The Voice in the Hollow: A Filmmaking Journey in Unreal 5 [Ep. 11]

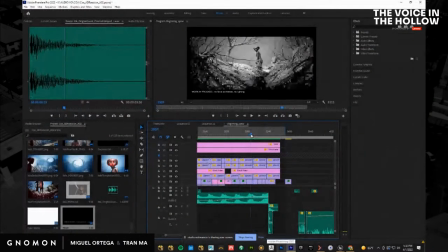91:54 And that's why I was like, you know what? I'm gonna do an artistic choice here.
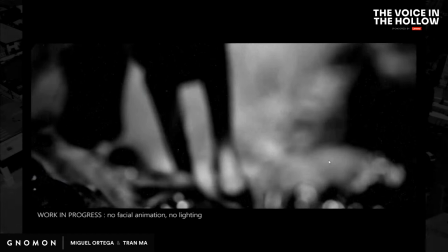91:58 And I'm going to start making the defocus much, much stronger here to do two things, hide anything that could look stupid,
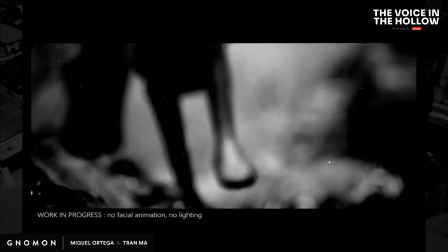92:08 not just in the temp edit, but in the final one, but also make it feel like she's losing focus,
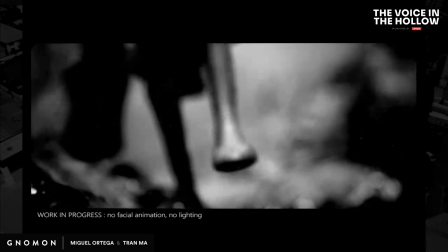92:15 right? She's losing her mind.
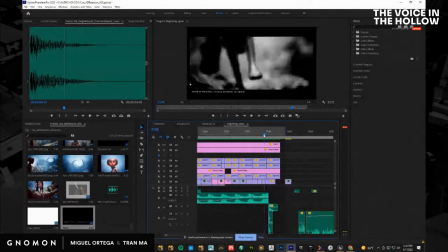92:22 And this is definitely put together in the edit because this right here, and this part here were originally one single shot.
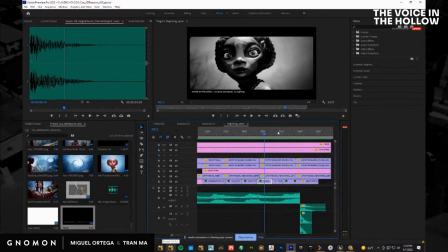92:34 And then I just started piecing them all together, cutting them up. And so you can see this was all one with this here. But I think it works much better where she's not completely gone yet, but something looks off.
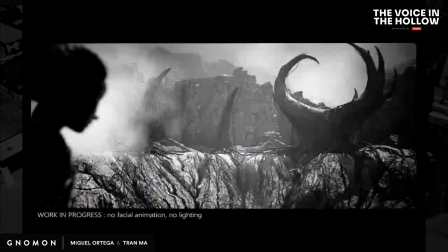92:47 Then we cut to the hands calling her in, which is first the shadows.
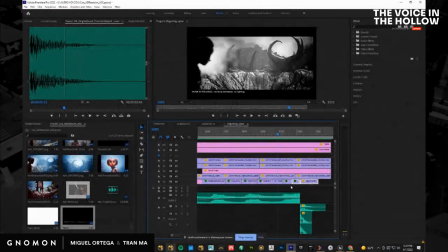92:52 This is one, for example, that even now I feel like I may go in here
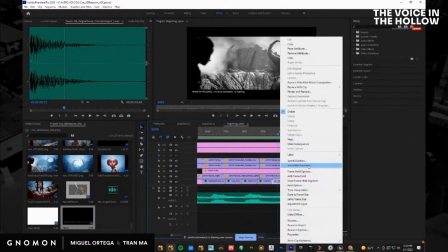93:00 and go to speed duration and say, you know what?
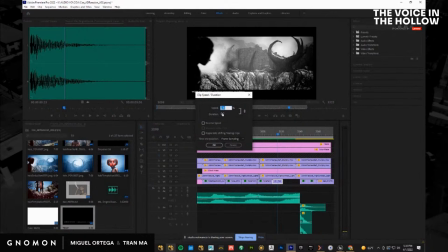93:05 I kind of want this to be a little bit slower.
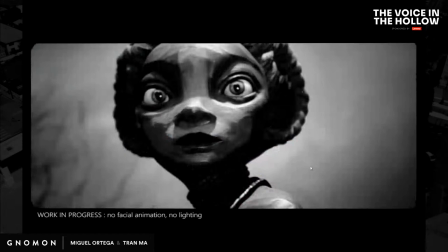93:11 I want people to notice the shadows of the tree calling her into the hole.
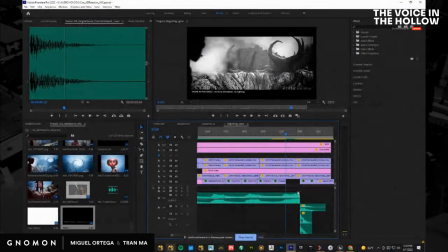93:20 Right, so I might slow that down. I think that's a good idea because it's too fast.
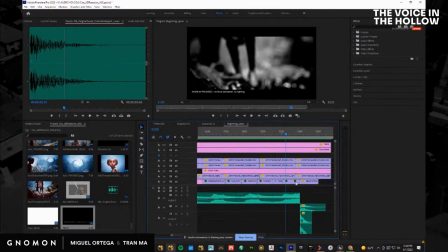93:25 Too fast, so, but you could see, I'm gonna undo it just so that because right now my brain is not thinking, and if I stick to anything I do on the edit, it'll be a mess later. But I'm probably gonna slow that down because I'm like, you know what? This needs to be slowed down so that people have time to register that the tree is like calling her in.
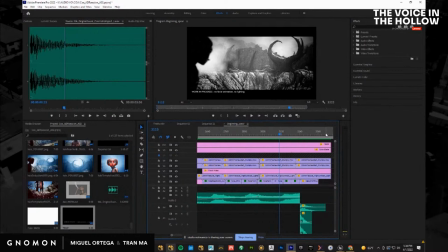93:44 It should be one of those things that if you don't notice, it's fine. But if you notice it, even on the second time you watch it, I think it'll be a little detail because that's why the tree was designed this way.
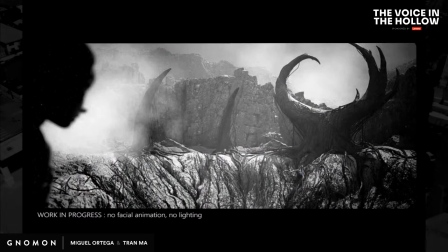93:56 It was literally just so that the shadows look like claws asking her to step forward so she takes them.
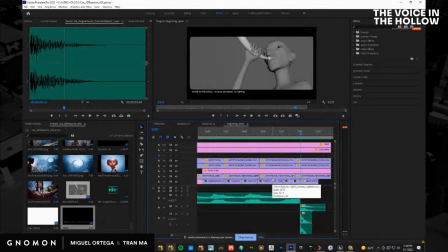94:07 And then I gotta pull you out of there really quickly, and I debated how to do this, and I'm still kind of debating it. I'm like, do I do it by having the dad has to blow the horn, so the dad blowing the horn has to be the thing that cuts it?
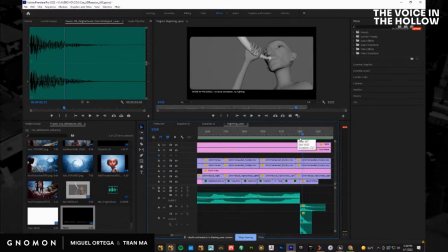94:23 But I thought, should I do it with a shot of the father, which is a character we have not seen up to this point, which will jank. It'll pull you, the audience, out of the moment just as much as it's going to pull her out of the moment.
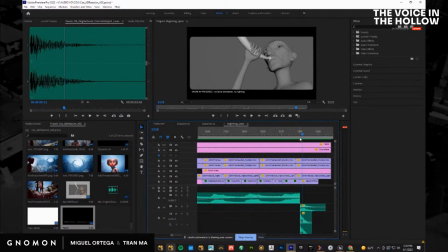94:37 It's going to be as abrupt. So I kind of like that. That's why I wanted it to be a completely new character. This loud, blaring sound of the horn. You will be like, what the hell?
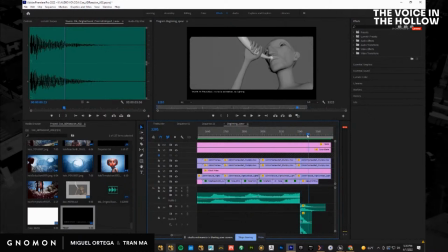94:50 And that's exactly what the character is feeling. So the next shot after this would be her recovering from this. Now, since this is something that I kind of put together in the edit, I don't have the motion capture of her just recovering from that, meaning her leg is already in the air.
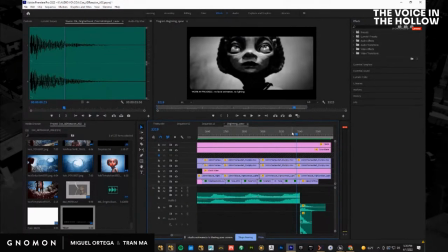95:10 Like she needs to kind of pull herself back and kind of take a moment and then look over and realize, oh shit, it's Baba, right? It's her dad. I don't have that. So that's something that I'll probably record Tran or myself doing today or tomorrow and then put it into the edit because I just don't have that.
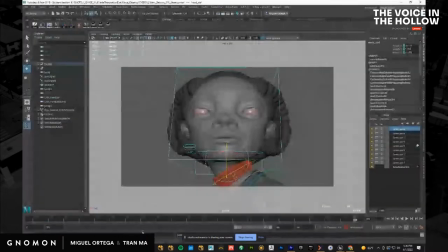95:29 I have this right here. I could show you. Actually, I could probably just show it here because the way we're doing this is we're recording,
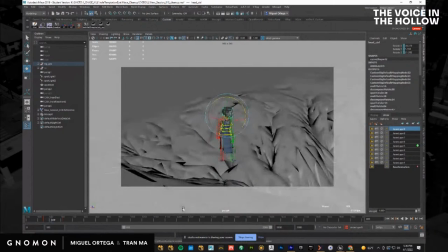95:42 since we recorded this with mocap, it's thousands of frames long. So the idea would be, let me create a new camera.
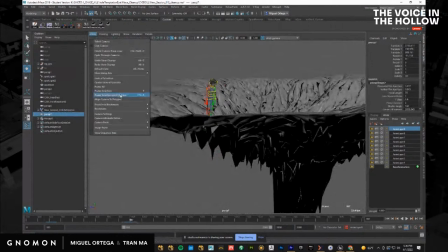95:52 I mean, I guess this is cool because it's showing the train of thought. So camera settings, I'll turn on my camera right away.
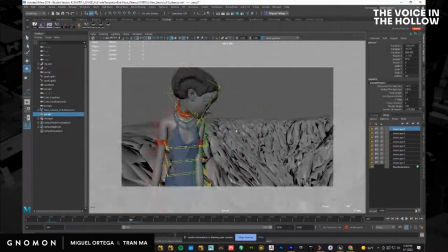96:00 So the next shot for me would be, you know, excuse the eyes rolling back like The Exorcist, but it would be that, right? she's there. And then boom, she turns really quickly.
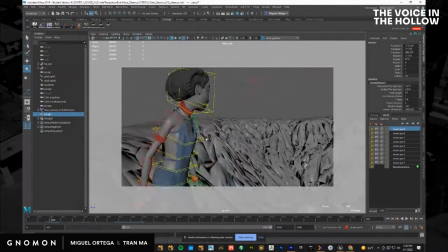96:17 So if I use this as it is right here, let's see it. Let's see what it does.
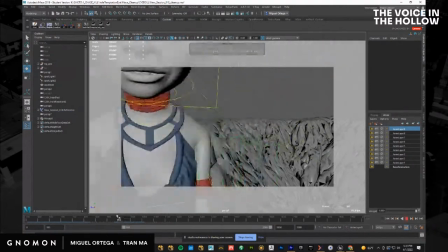96:24 So just to not trip everyone out, I'll probably turn off the textures so that the eyes don't look like they're completely screwed up.
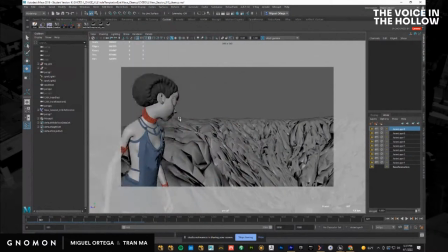96:34 So I'll just come over here, and this is something I'm doing all the time. I'll just come over here, find my camera position. I know that the longer my focal length is,
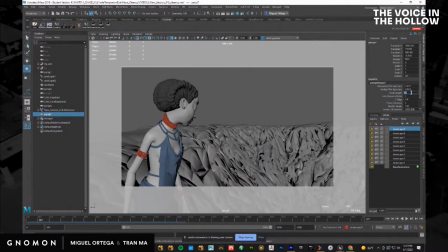96:48 the more out of focus the background will be, which I want that. So I might go for 80 millimeter.
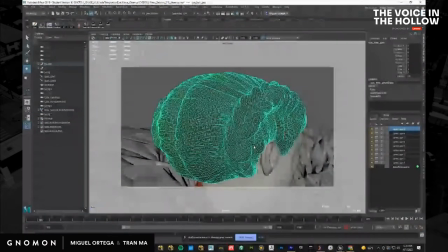96:56 80 millimeter is going to give you a really beautiful out of focus backdrop.
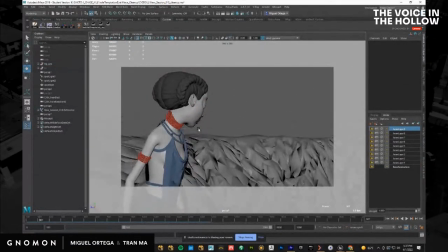97:02 So we're still kind of like in a trance. So I kind of want it to be about her, not about the environment anymore. So I can't see that, but I know enough about optics to know that that's what would happen. And then I would basically just want this right here, boom, right?
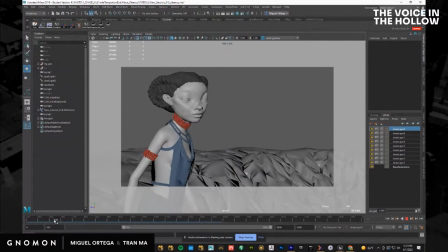97:19 So I know this is not going to work again because we've just established this,
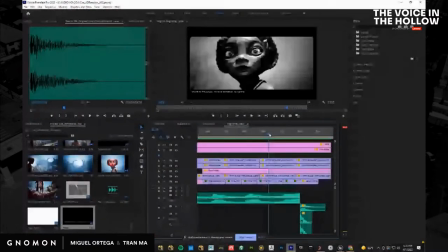97:24 holy crap, I'm possessed by the evil of this hole, of this tree.
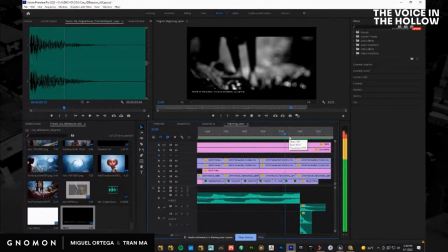97:29 And now, why do we go to that? And now if I just come to this right here
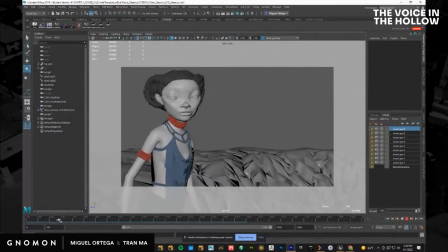97:41 and she just responds like this, it's not going to be enough, but let's see it. Okay. So I know that it's going to be basically frame 650. So at this point, I'll already start setting my timeline. So 652, it's got to be a super quick cut.
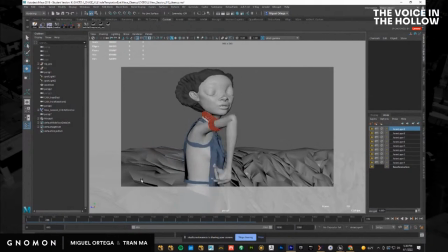98:01 Originally she calls her dad right away. You can see the mocap is not cleaned here, so it's really bonkers. Now, it might seem like, oh my God, the mocap looks like crap. This is ridiculously simple to fix, most likely, with the animation layers.
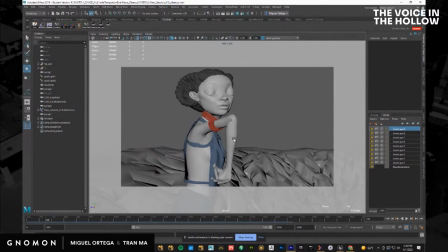98:19 It would probably take me a couple minutes because I'll just have to find the controller for this. I'll create one layer where I'll just correct the rotation, and that's it. It'll be done. It'll be actually very simple to do.
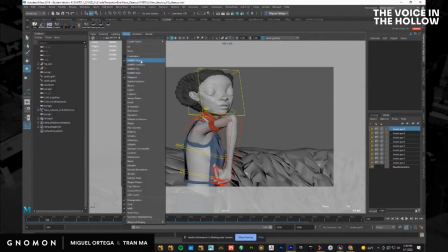98:33 So I'm not worried about that, but I don't want her to be calling the dad right away because she needs time to recover. So that's going to be too much. Now, I might look further into the shot and be like, you know what?
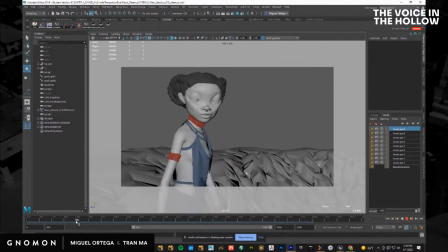98:47 Maybe I don't use that head rotation. Maybe I use this one, right? So, all right, maybe it's not in the correct continuity of the performance, how it was captured, but it's fine. So I might say, you know what? I might do this. So let's go to 819.
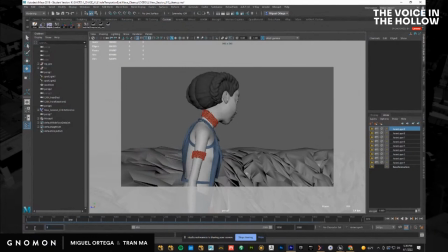99:06 So I'll just come over here, 819. And it's not correct in terms of the continuity and the way it was shot. Shot, you know, I say that with air quotes, to 861 because this is all mocap.
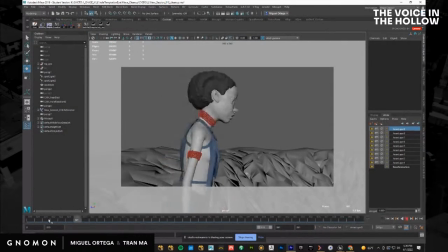99:23 So 861. Okay. So at this point, I could kick it back to Unreal if I want to, but I don't even care at this point. And one of the reasons why I really don't care about linking this necessarily with Unreal at the moment, the biggest thing,
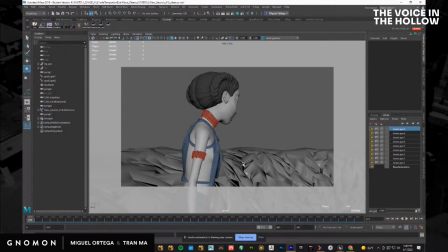99:42 because one of the things I showed last time is how I do like to have them both working with Live Link. The reason why I don't care is because there's no contact with anything here.
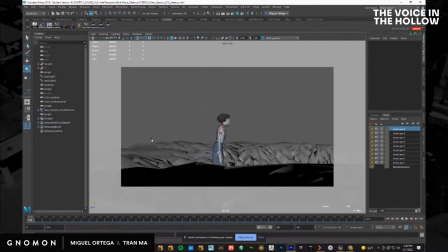99:52 So if you zoom out, you can see she's like totally floating in the air or whatever. I don't care though, because you can't see that. So I don't care. If I had a shot like this where